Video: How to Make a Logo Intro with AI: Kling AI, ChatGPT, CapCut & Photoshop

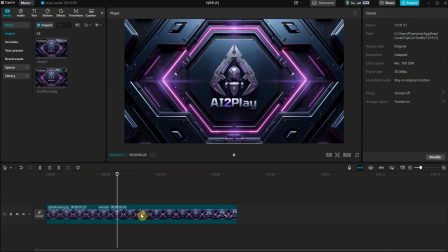You can also reverse the order, so it plays the video first and then stays a few seconds to give a clearer view of the logo at the end.
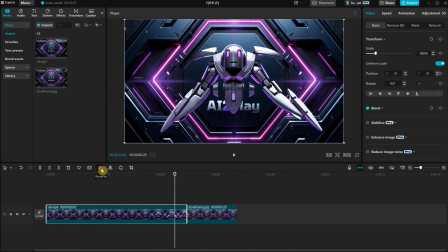Depending on the effect, sometimes you can reverse the video. For example, with the robot getting more compact and merging into the final logo.
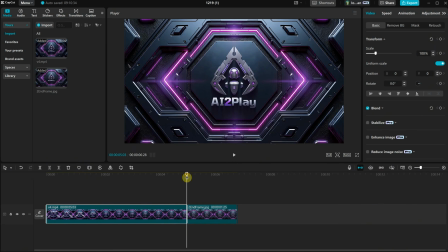Between the image and video, I can add a transition so they blend better.
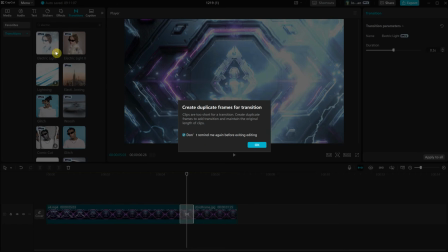For example, for this video, maybe I can add an electricity transition so it looks something like this.
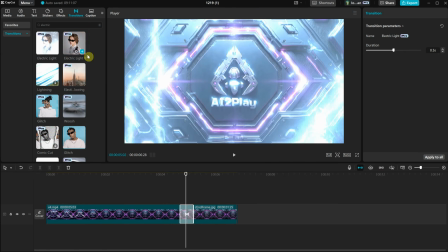I usually try a few options and see what works best for the scene or something that fits.
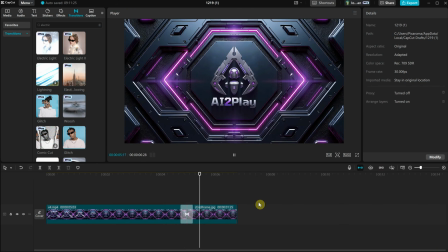For the end of the image, we can also add an animation using CapCut.
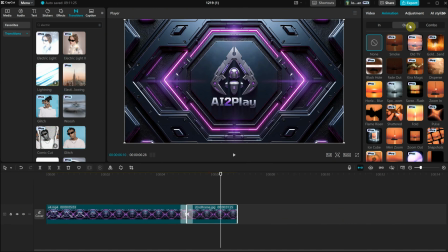If I go to the Animation tab and select the Out animation, I can add something like an old TV turning off, for example.
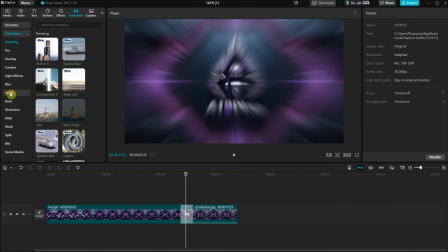I can also try a glitch effect between the image and video, and then it turns off.
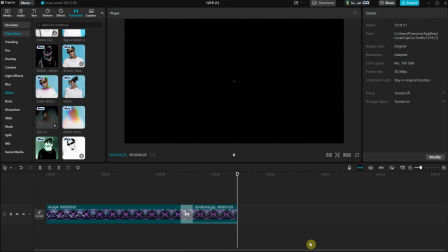The goal is to make the transition look like it belongs there. Here is the final project.
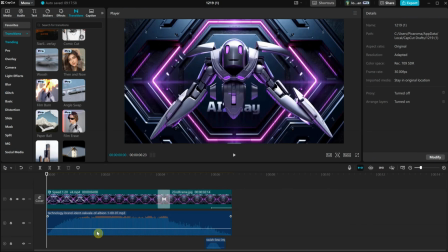I added a sound effect underneath, and as you can see, there is that spike at the end. So I changed the speed of the video to match the end with that spike, and then it shows the image with that glitch transition.
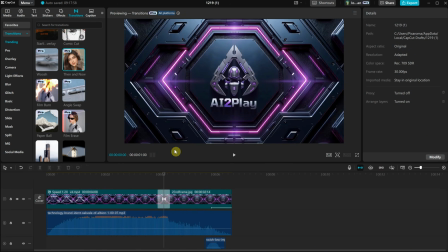For the transition, I used the then and now effect, and for the out animation, I used the ice cube effect.
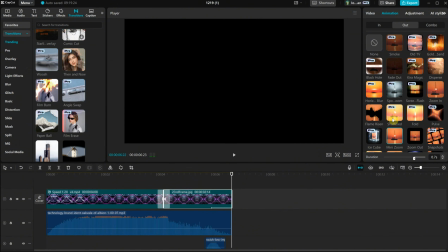But there are so many effects you can try until something works. Let me show you the final video so you can hear the sound as well.
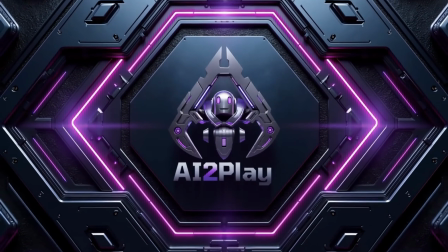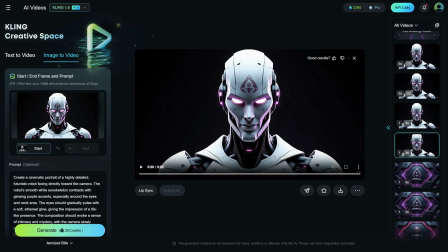You probably saw at the intro where I used this speaking robot. It's a robot that I generated, and I used Photoshop to place the logo on its head. I created the prompt with ChatGPT, so it's just a robot looking at the camera, getting closer to it.
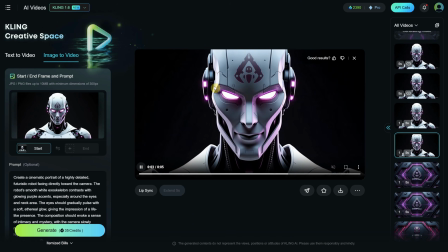It's important that the entire video shows the lips, or else it won't work. You can see here on the lip sync.
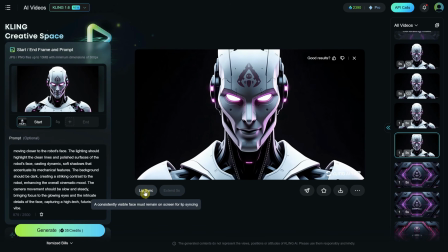This is the prompt I used. If you click on the lip sync button, you'll have the option to type your text and select a voice.
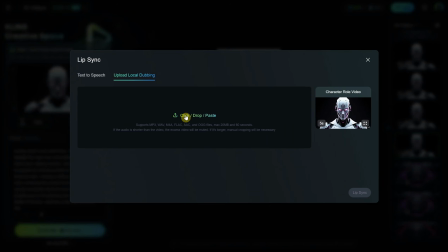Or in my case, I clicked on Upload Local Dubbing and uploaded a 5-second audio. If the audio is longer, it lets you crop it, but it cannot be longer than a minute or bigger than 20 megabytes.
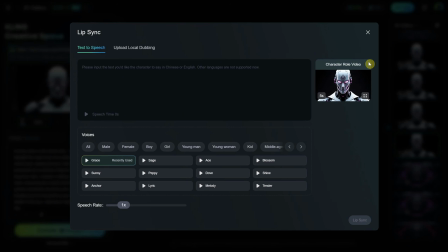Once you've added the audio or text, you can click on Lip Sync, and it will generate another video with the audio included.
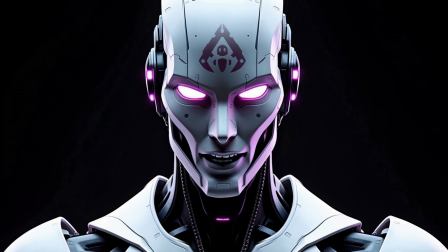See, I can make this robot say anything, isn't that cool? But you're limited to only 5 or 10 seconds.
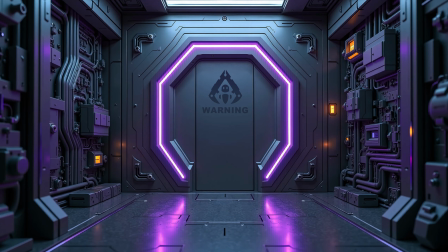For the last logo intro, I wanted to create 2 videos that have continuity. So I started with this image where I added my logo on the door, and I wanted the door to open to reveal another room with my logo on the wall.
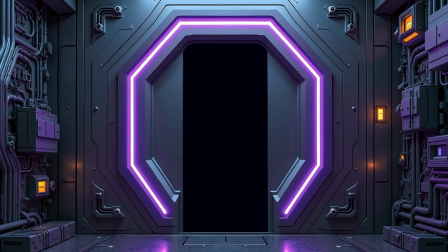For the second frame, I cropped the image to get a closer view of the door and remove the door.
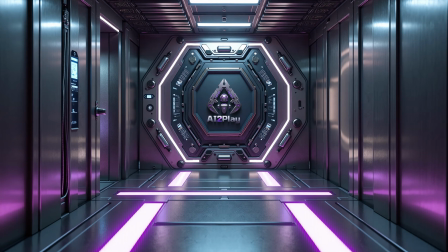Then I generated the final frame for the second video, which shows the room with my logo on the wall.
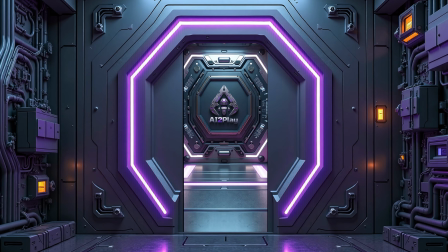I used the same image to place it where the end frame of the door video is. Let me show you in a way that makes more sense.
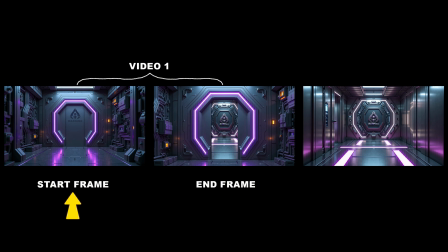So, video 1 has this image as the first frame, and the end frame shows the door open. Then, the second video starts with the last frame of the first video, the door open, and it ends with the logo on the wall.
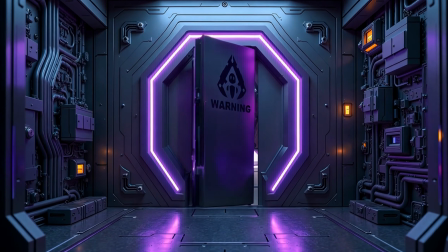But the opening doors seem to be more difficult for AI. In the first attempt, the doors flew away.
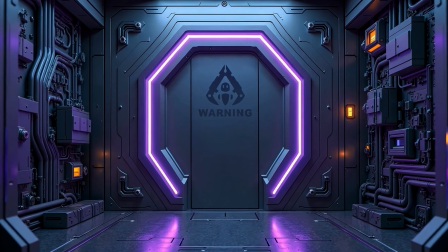In the second attempt, it started off well, but then the door was falling instead of sliding like I asked.
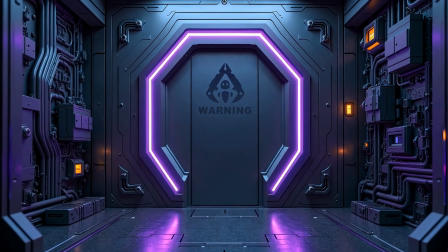In the third attempt, it also started off okay, but then it started to morph and have glitches.
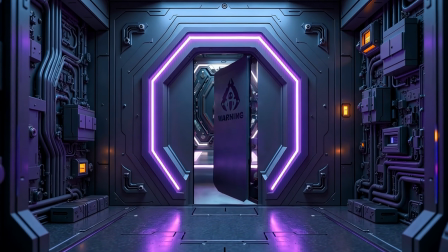For the last attempt, I got a result that wasn't perfect, but I can work with that.
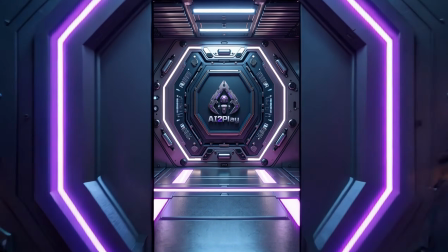For the second video, I also got an okay result from the first try. Let me show you how those two look combined and edited.
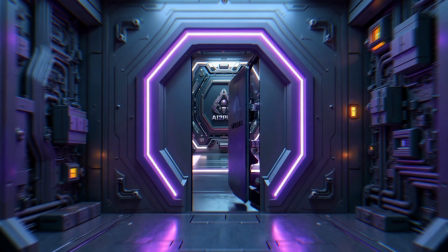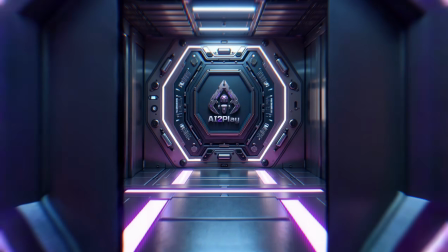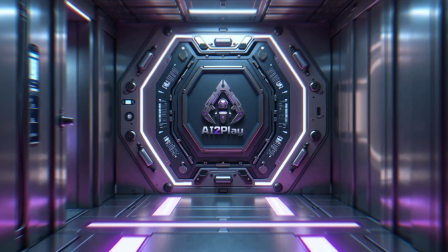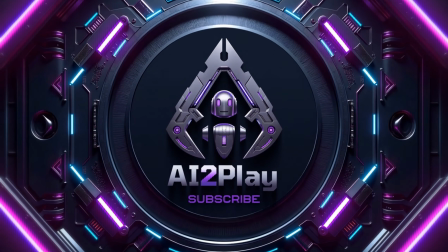That's all for today. If you found something useful, please leave a like and a comment to help the channel grow.